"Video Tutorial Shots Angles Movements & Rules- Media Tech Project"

Or doing shots. Shots, the continuous footage or sequence between two edits or cuts.
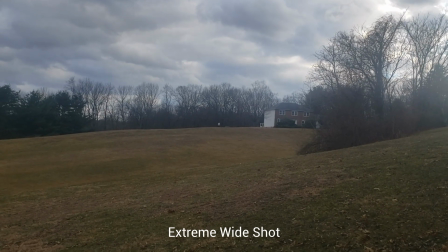(0:14)
Extreme wide shot, the view is so far away from the subject that they aren't even visible.
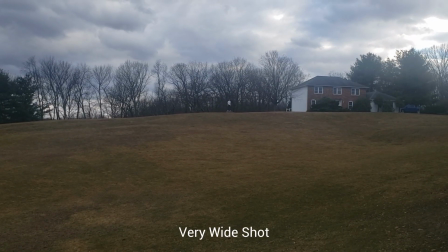(0:21)
Very wide shot, the subject is visible but only barely just.
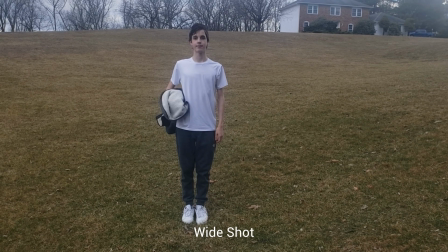(0:28)
Wide shot, the subject takes up the full frame without any part of them being cut off.
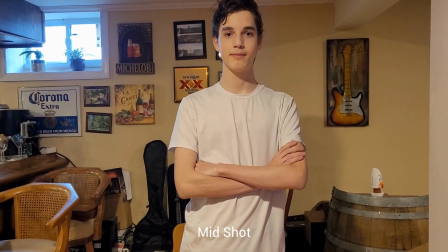(0:36)
Mid shot shows some parts of the subject in more detail,
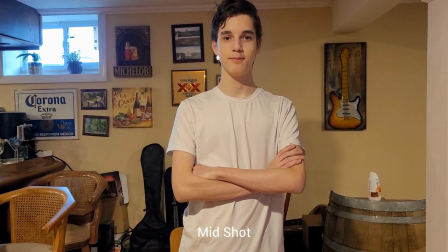(0:41)
while still showing enough for the audience to feel as if they're looking at the whole subject.
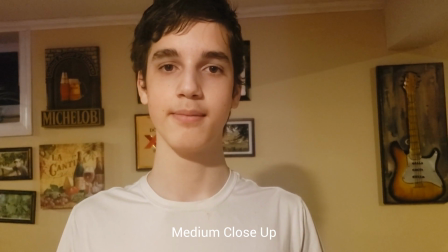(0:48)
Medium close-up. This shot shows the face more clearly without getting uncomfortably close.
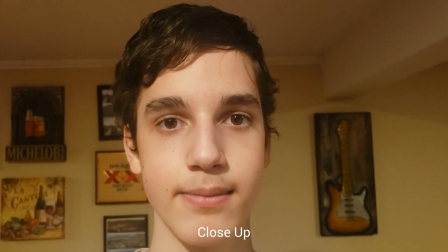(0:58)
Close-up. Certain features or parts of the subject take up most of the frame.
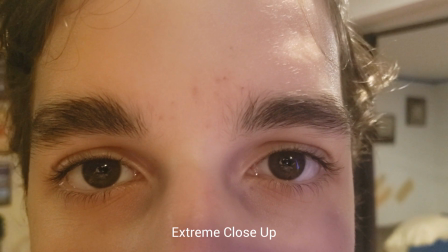(1:04)
Extreme close-up. Right in and shows extreme detail.
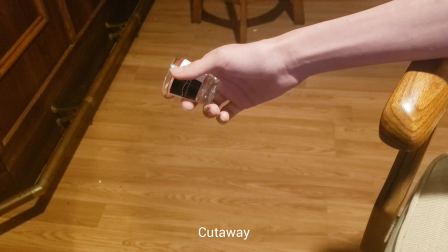(1:09)
Cutaway. A shot that's usually of something other than the current action.
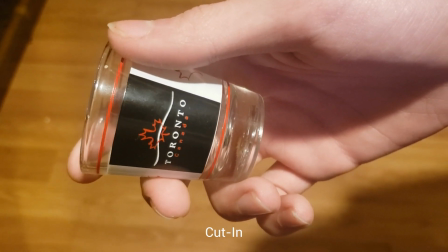(1:15)
Cut in. Like a cutaway, but specifically refers to showing some part of the subject in more detail.
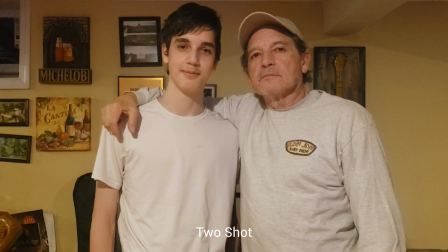(1:23)
Two shot. A comfortable shot of two people. Over the shoulder shot.
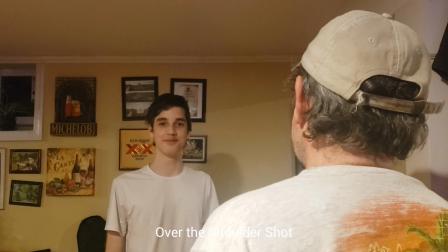(1:29)
A shot is framed from behind a person who is looking at the subject.
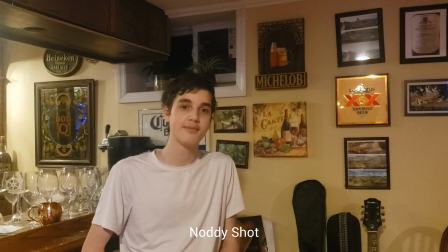(1:35)
Nodding shot. Common in interviews, this is a shot of a person listening and reacting to the subject.
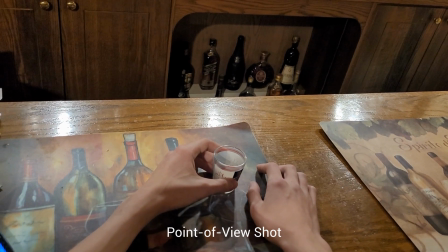(1:45)
Point of view shot. This shot shows a view from the subject's perspective.
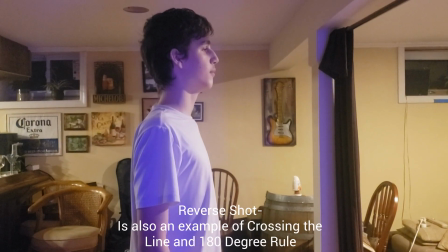(1:53)
Reverse shot.
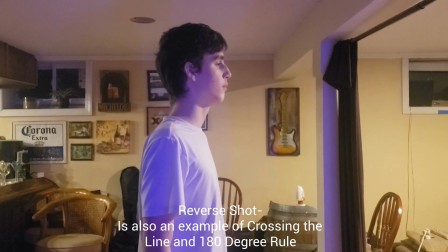(1:57)
A shot that breaks the 180-degree rule and crosses the line.
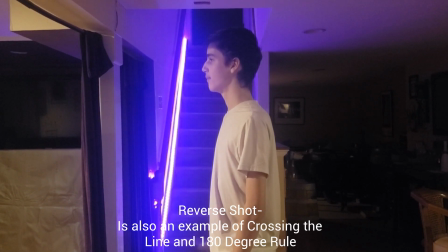(2:06)
It refers to an imaginary line which cuts through the middle of the scene from a side-to-side with respects to the camera. Angles. The angle of the camera is related to the subject.
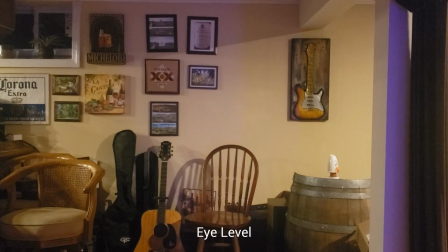(2:25)
Eye level. This is the most common view, being the real-world angle that we are all used to. It shows the subject as we expect to see them in real life. High angle.
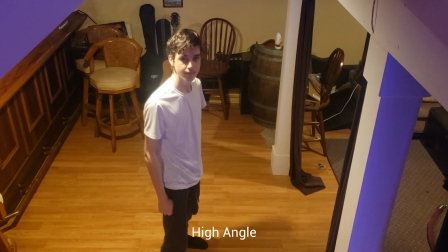(2:39)
A high angle that shows the subject from above.
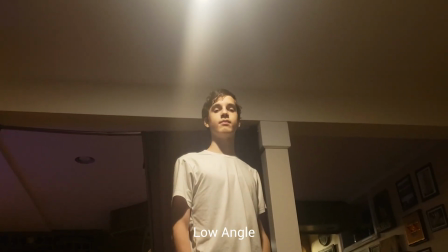(2:45)
Low angle. This shows the subject from below. Worm eye view.
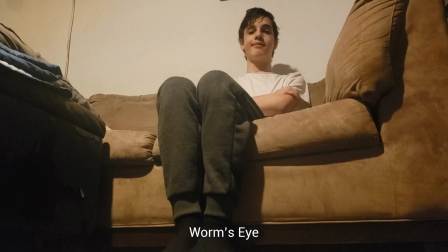(2:52)
A view of the subject from far below. Movements. Techniques that cause a change in frame or perspective through the movement of a camera.
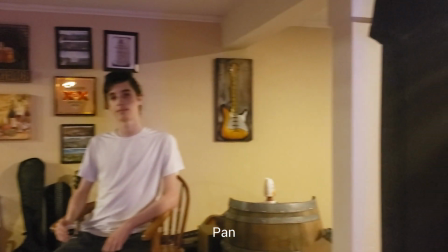(3:05)
Pan. Horizontal movement, left and right. Tilt.
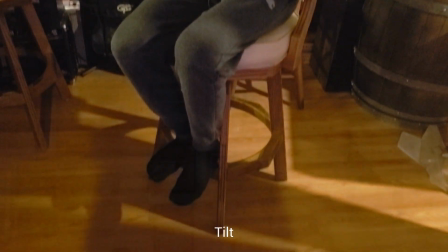(3:11)
Vertical movement of the camera angle, i.e. pointing the camera up and down.
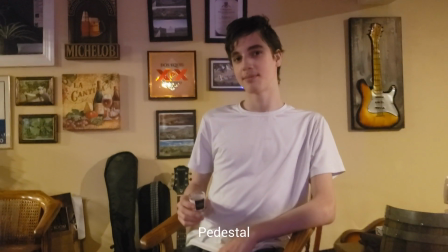(3:18)
Pedestal. Moving the camera position vertically with respect to the subject.
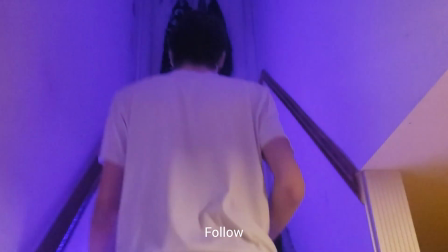(3:26)
Follow. The camera physically follows the subject at a more or less constant distance.
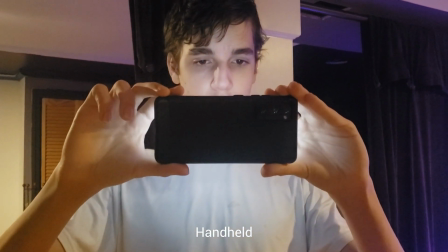(3:35)
Handheld. A shot is taken with a camera while being supported only by the operator's hands and shoulders.
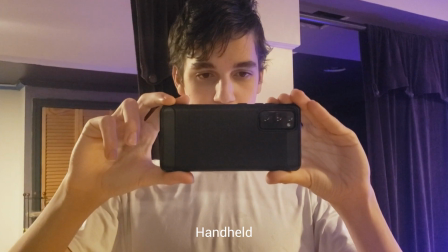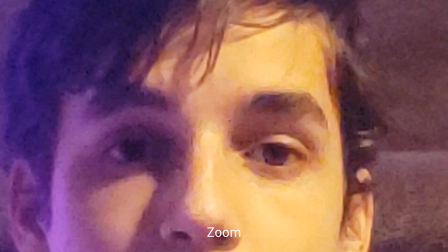(3:48)
Zoom. The focal length of the lens to give the illusion of moving closer to the subject
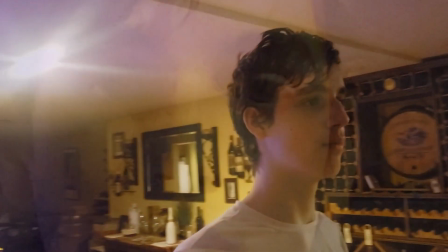(3:56)
or further away from the subject. Arc.
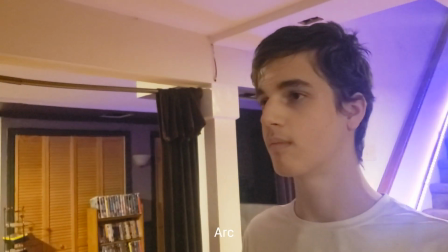(4:02)
A camera's movement around the subject. Video rules.
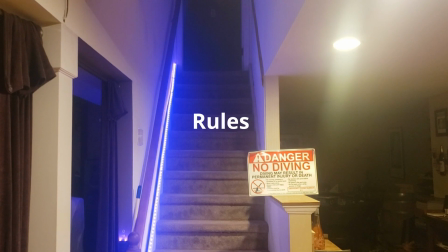(4:09)
Rules to follow when making and editing videos.